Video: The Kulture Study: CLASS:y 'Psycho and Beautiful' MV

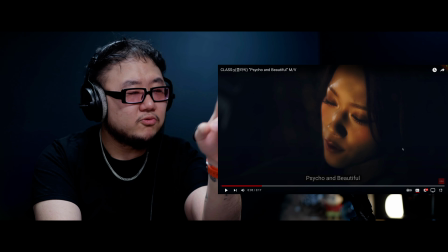[8:20]
Right here.
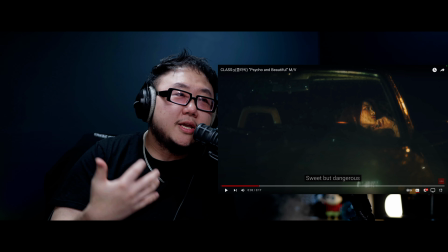[8:21]
Something I really like about this music video, appreciating even more on this second watch through, are some of the members' solo scenes.
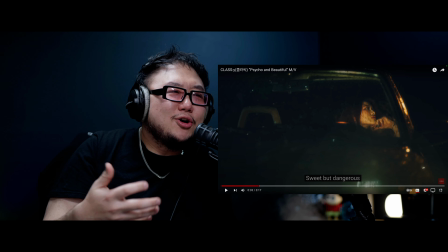[8:30]
In particular, this member right here, sitting in the car, being pensive, talking about how sweet and dangerous she is.
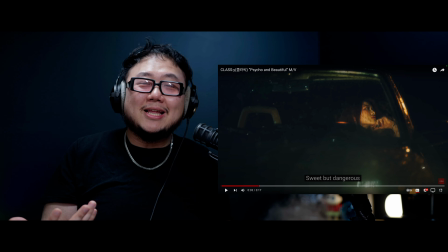[8:37]
That's not a new scene that we've seen in a K-pop music video, right? We see it every now and then, but I like how they went about shooting this.
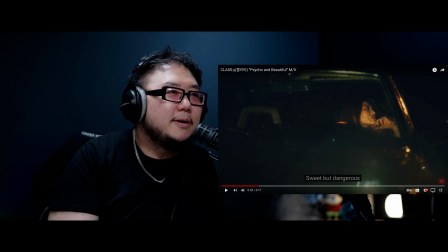[8:47]
It's a lot more just visually interesting, pops out at the screen. One, the lighting is extremely gorgeous.
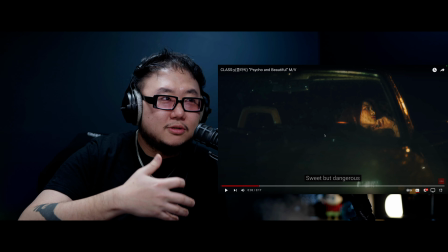[8:55]
They have an underlighting on her, which is creating this like nice, like almost dramatic look right here.
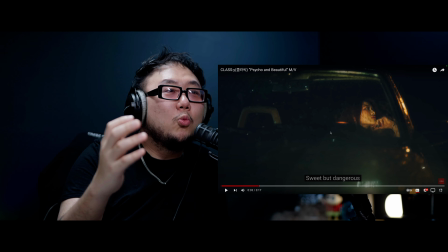[9:02]
But also I really appreciate the warm edge lighting that they have on the car.
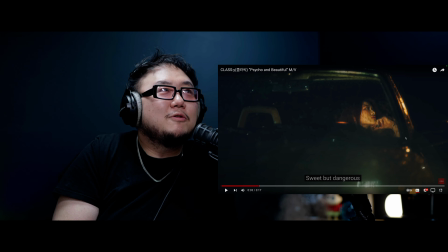[9:07]
All right. So then it gives it like this very nostalgic, romantic look to it.
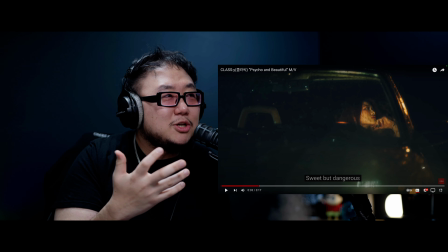[9:12]
But very specifically, I love that they're actually like putting rain on this car.
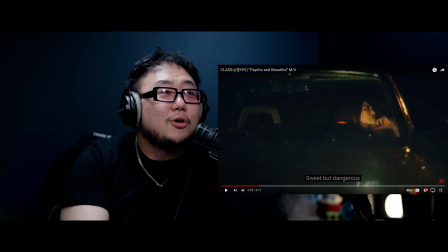[9:18]
I think the rain shots on the car, so that when you get into the close-up scenes like right here,
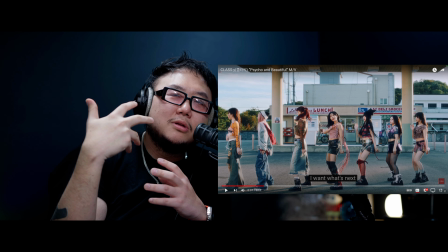[9:23]
it creates just an interesting visual, just like an extra dynamic element that's moving across the screen.
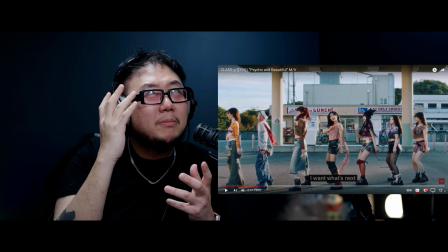[9:31]
Where if I were to recount many of the scenes I've seen of other,
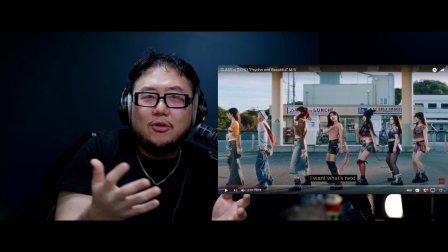[9:36]
K-pop music videos or even soloists or whoever, any artists like just sitting in a car and singing, honestly, it's pretty just blasé. It's just, there's nothing super interesting about it.
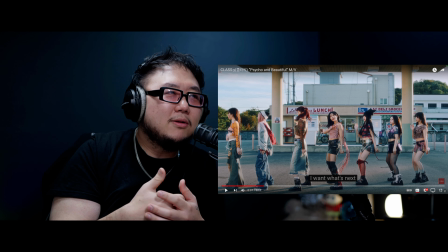[9:50]
It's more about like the vibe of it all. But I think the rain scenes enhances the vibe, especially because all we've been getting is like this really simple
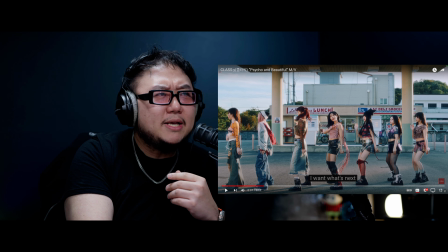[10:00]
minimalist pattern, and there's been, I think, like no bass or kick yet even, and I think this is where it comes in. That's where
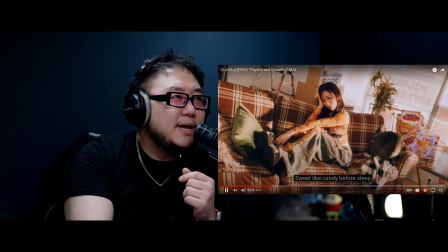[10:12]
the kick comes in, not the bass. I remember her. I remember her.
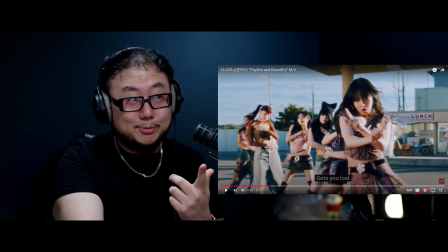[10:18]
Yeah. Oh, I remember her. I liked her. Her vibe was awesome, and it's still awesome.
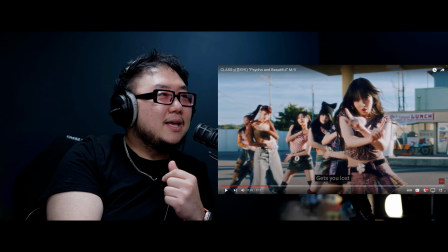[10:25]
Ooh, man. Also, the daylight lighting for this too is also awesome. Wow. They're lighting them from both sides. Wow. It's an interesting look. So,
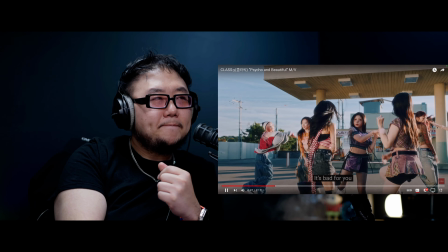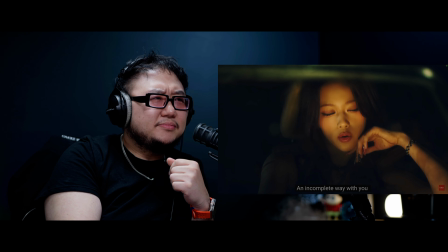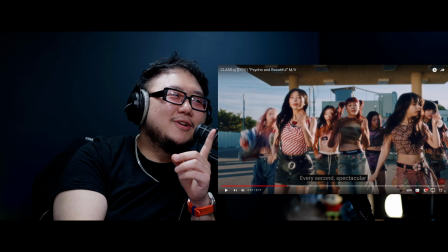[10:51]
there's the bass. Ooh, so subtle. So subtle. First of all, I really, really like her voice.
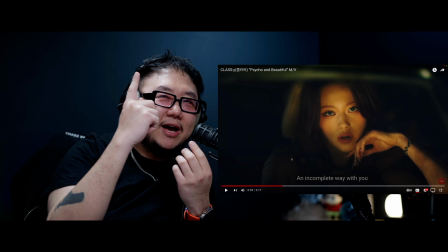[10:58]
Her voice, the way she goes high and the bass comes in, but it's so subtle,
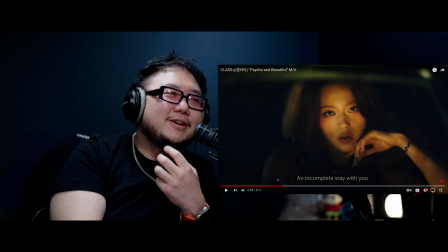[11:05]
is very, very, very, very, I was about to use a Korean word.
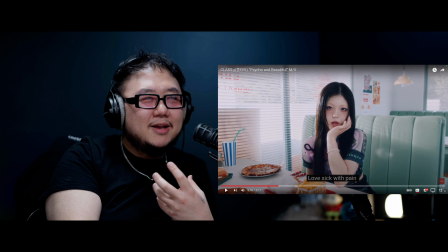[11:11]
It's very moving.
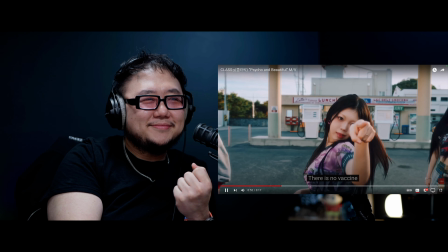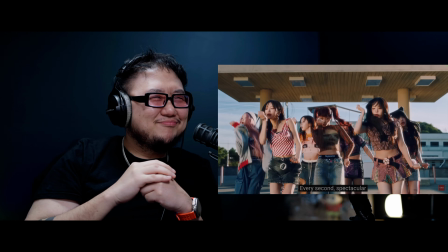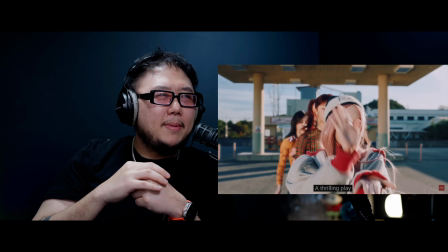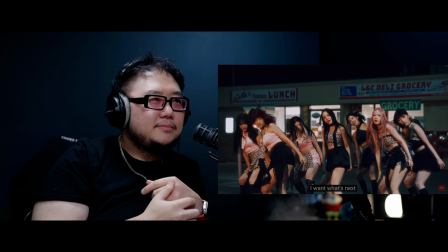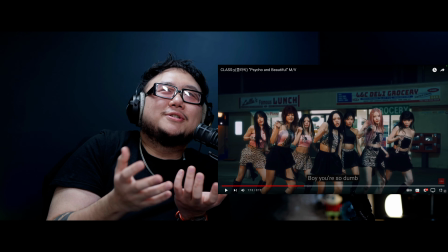[11:36]
Okay, love the drop into the chorus where they hold it and they don't bring in the kick for an extra few bars.
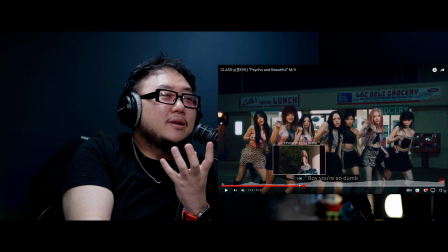[11:44]
The way they hold it, I think, really, really makes it brilliant. And now we get into the really great camera work.
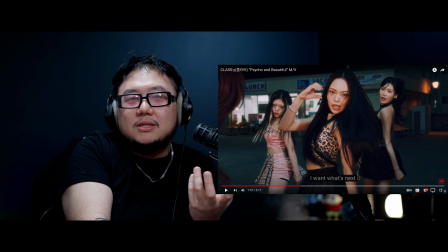[11:51]
The fact that, so you can see in this scene, here they're shooting with a wider lens.
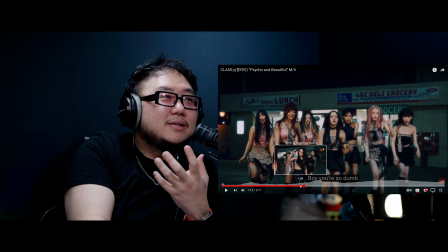[11:57]
And then what I think makes it brilliant is that they then also shoot it with a longer lens.
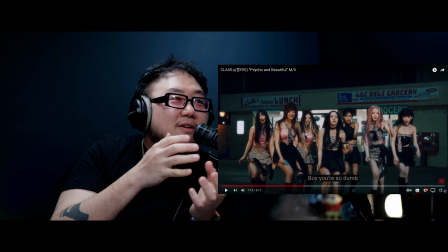[12:03]
The longer lenses just give it an extra flatter look.
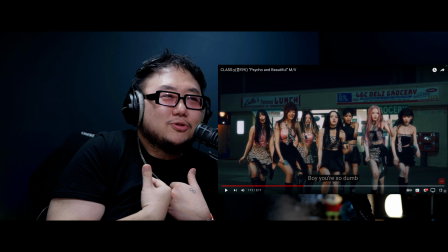[12:06]
And the flat look, I'm always partial to the much more long distance flat look for choreo.
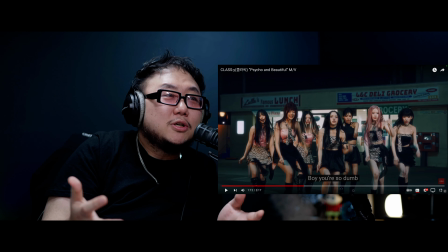[12:12]
That's not how dance is mostly shot. It just makes it look a lot more cinematic.